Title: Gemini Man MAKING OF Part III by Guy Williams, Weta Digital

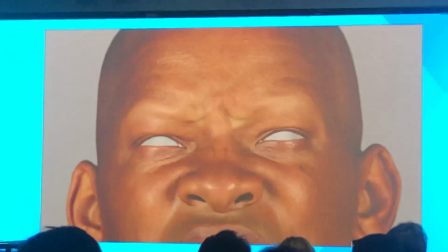stupid, so you dial back to what's realistic. But if you don't have them there, once again, it starts to look like just a synthetic construct like off lines.
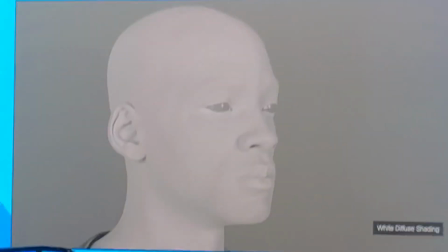Skin shading, this is a fun one.
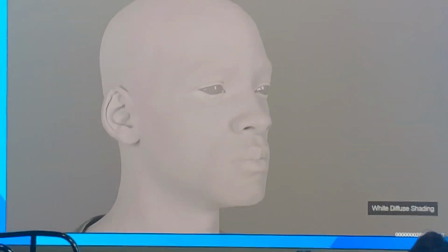Traditionally, the way you would do this kind of stuff is you would paint a texture map for the face, suck a little bit of the red out so that when you put subsurface back in, the red kind of appears and you end up with the sort of balance that you're looking for.
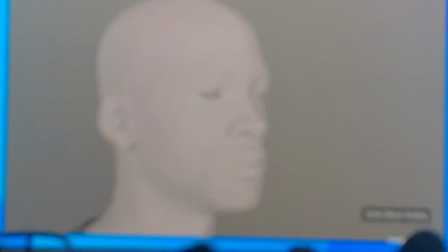That's kind of correct, and that's what we've been doing for the last 20 years, ever since we started using subsurface on Gollum, but it's not totally correct.
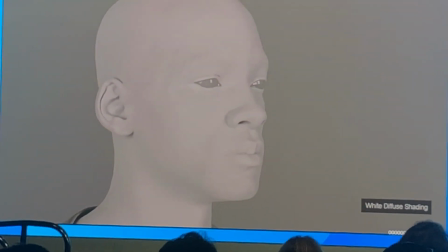Melanin is actually a significant contributor to the equation also,
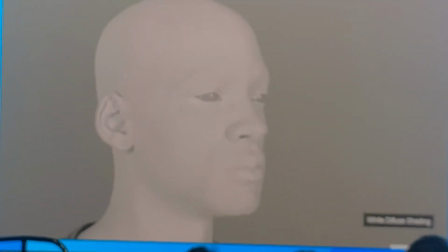and it's very important when you're talking about somebody that has African American skin and dark skin, because the thing that makes their skin darker is the presence of a lot more melanin in the skin.
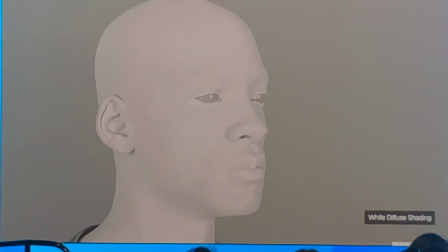So we have to account for the melanin in the skin.
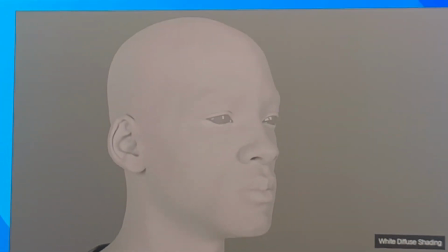The reason why that's important is that if skin's a thick medium like this, blood's all the way through it, melanin is this thin layer at the top, right? But it does have its own thickness. The reason that's important is that if you're looking straight at somebody's skin, you don't see as much melanin as if you're looking at a grazing angle, because your light has to pass through more of the melanin before it gets to the red colors underneath. So melanin becomes a very view-dependent part of the equation. The reason that, what that accounts for, what the result, I guess is the proper way to say it, is that if we were just to paint a perfect texture map for the face, when you look sideways,
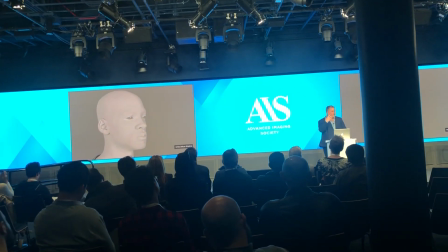it would look wrong, because it's not view dependent. The texture sticks to the face. When you look sideways, these areas should be dark, these areas should be yellow.
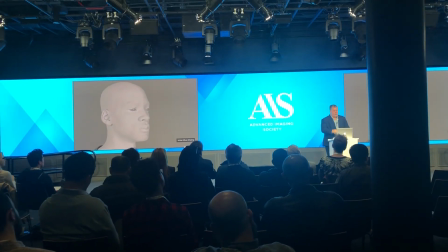But when I look forwards, these areas should be yellow, these areas should be dark. It flips around. So we actually have to go in and account for all that.
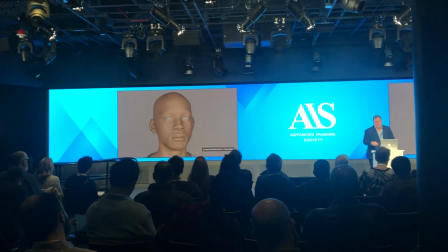So we start with white. We also, turns out there's two kinds of melanin. There's pheomelanin and eumelin.
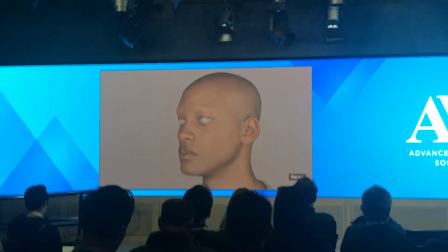And if there's any scientists in the room that want to correct me on my pronunciation, I've been butchering those words for years now.
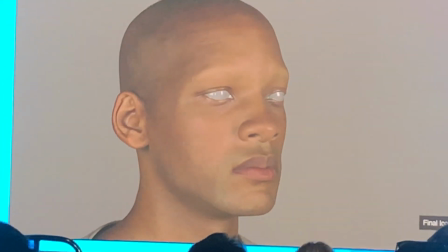So we have to account for all those, how they layer together.
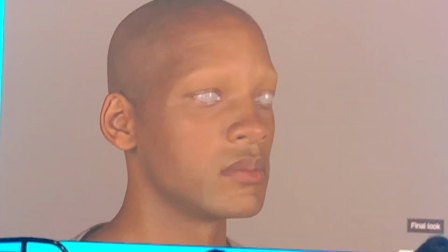And what you end up with is this view-dependent look where when you're looking at the front of the face, you see richer, lighter colors.
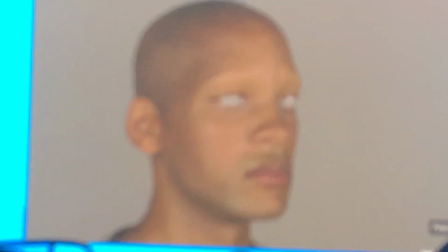And when you're looking at the grazing angles of the face, you see darker, less saturated colors.
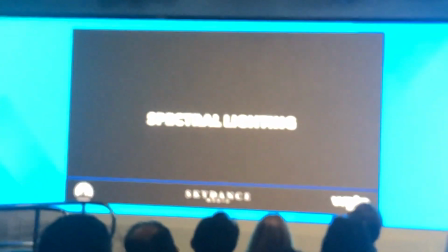At Weta, we wrote our own renderer quite a few years ago, but we only started really using it about 2 years after we wrote it.
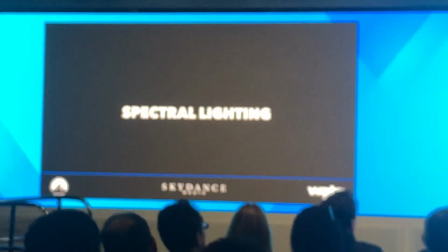It turned out it was a very slow renderer. But the renderer, the main thing was the path tracer.
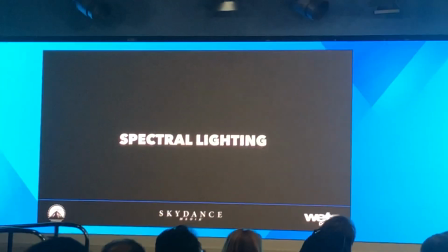There's a lot of path tracers out there now, everybody knows about that. But our renderer is also spectral.
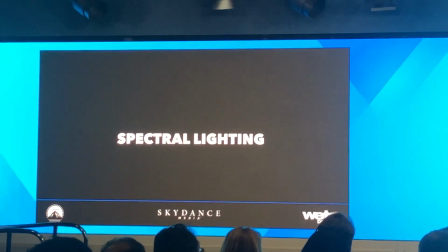What that means is that we don't see red light as an R value.
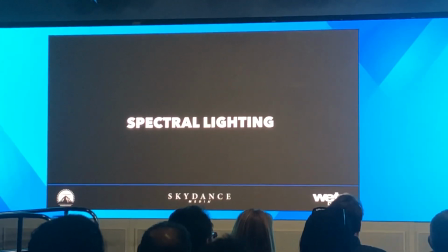We see red light as a red wavelength. So we actually do all the math inside the renderer in terms of wavelengths of light.
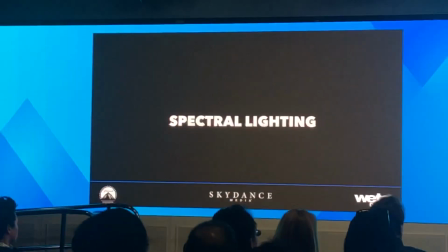It sounds really cool. Obviously, paint packages don't paint in wavelengths, so we still have to do a lot of stuff in RGB.
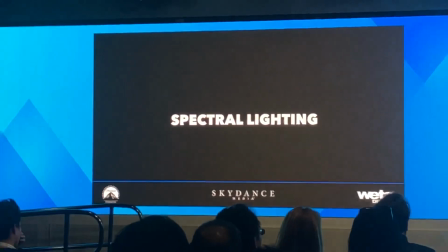But we have equations that look at it and try to figure out how to properly convert that back into spectral values. It's very important because when we're talking about melanin, we actually know the absorption coefficients for spectral math for melanin. So not only we're getting melanin right, but now as we apply different colored lights to the skin, we actually get the proper result back out. We don't get just a mix of multiplying the two colors against each other. We actually get the proper absorption of how that pigment absorbs different frequencies of light.
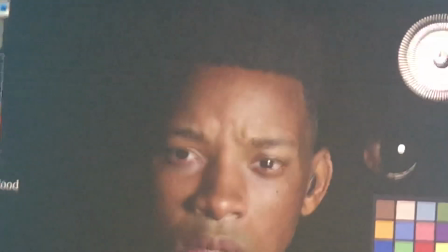So to properly achieve this, we actually, on this show, we always do photographs of the lights.
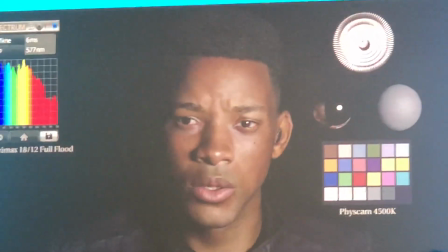At the top right, you see the little round, I don't know if you can see my cursor, can't see the cursor. You see the little light in the housing.
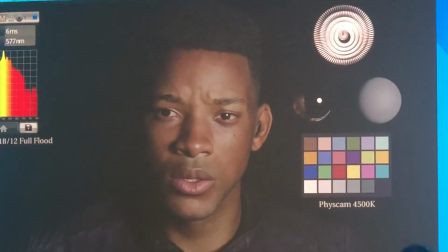We always take high resolution photographs of the light so we can put them on the reflection card, so when you see a little highlight in the eye, it actually looks like a light, not just a magical white square.
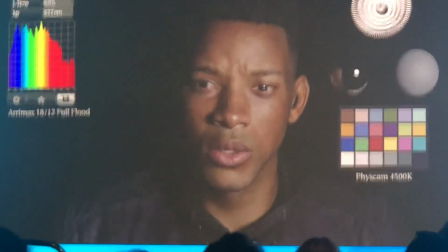But on this show, we also took a spectrometer with us onto set, and we actually gathered the spectral wavelength of every light in the light
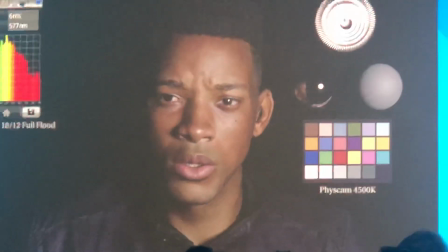kit. So you can see that on the top left, sorry. And it tells you how the lights behave.
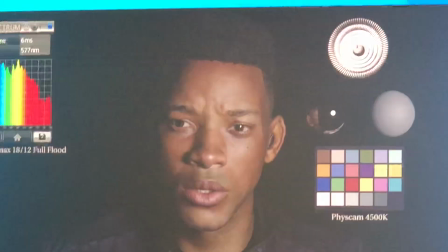And for the most part, this one's a relatively standard light. You can see there's a little bit of an even value to it.
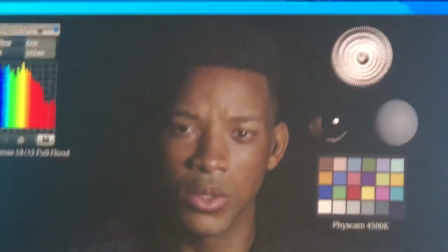But when you get into some of the LED lights, you'll see some very significant spikes in it. And LED lights affect your skin different than normal lights.
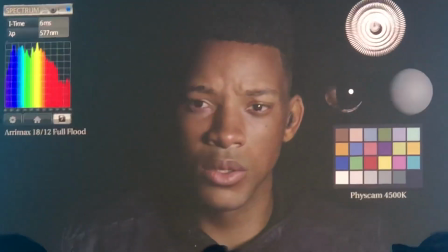So once again, we have to account for that. So you can see that we captured all the various lights in the show.
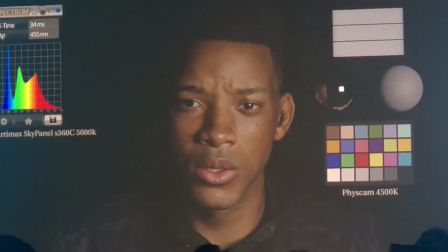We did what we call an extended HDRI.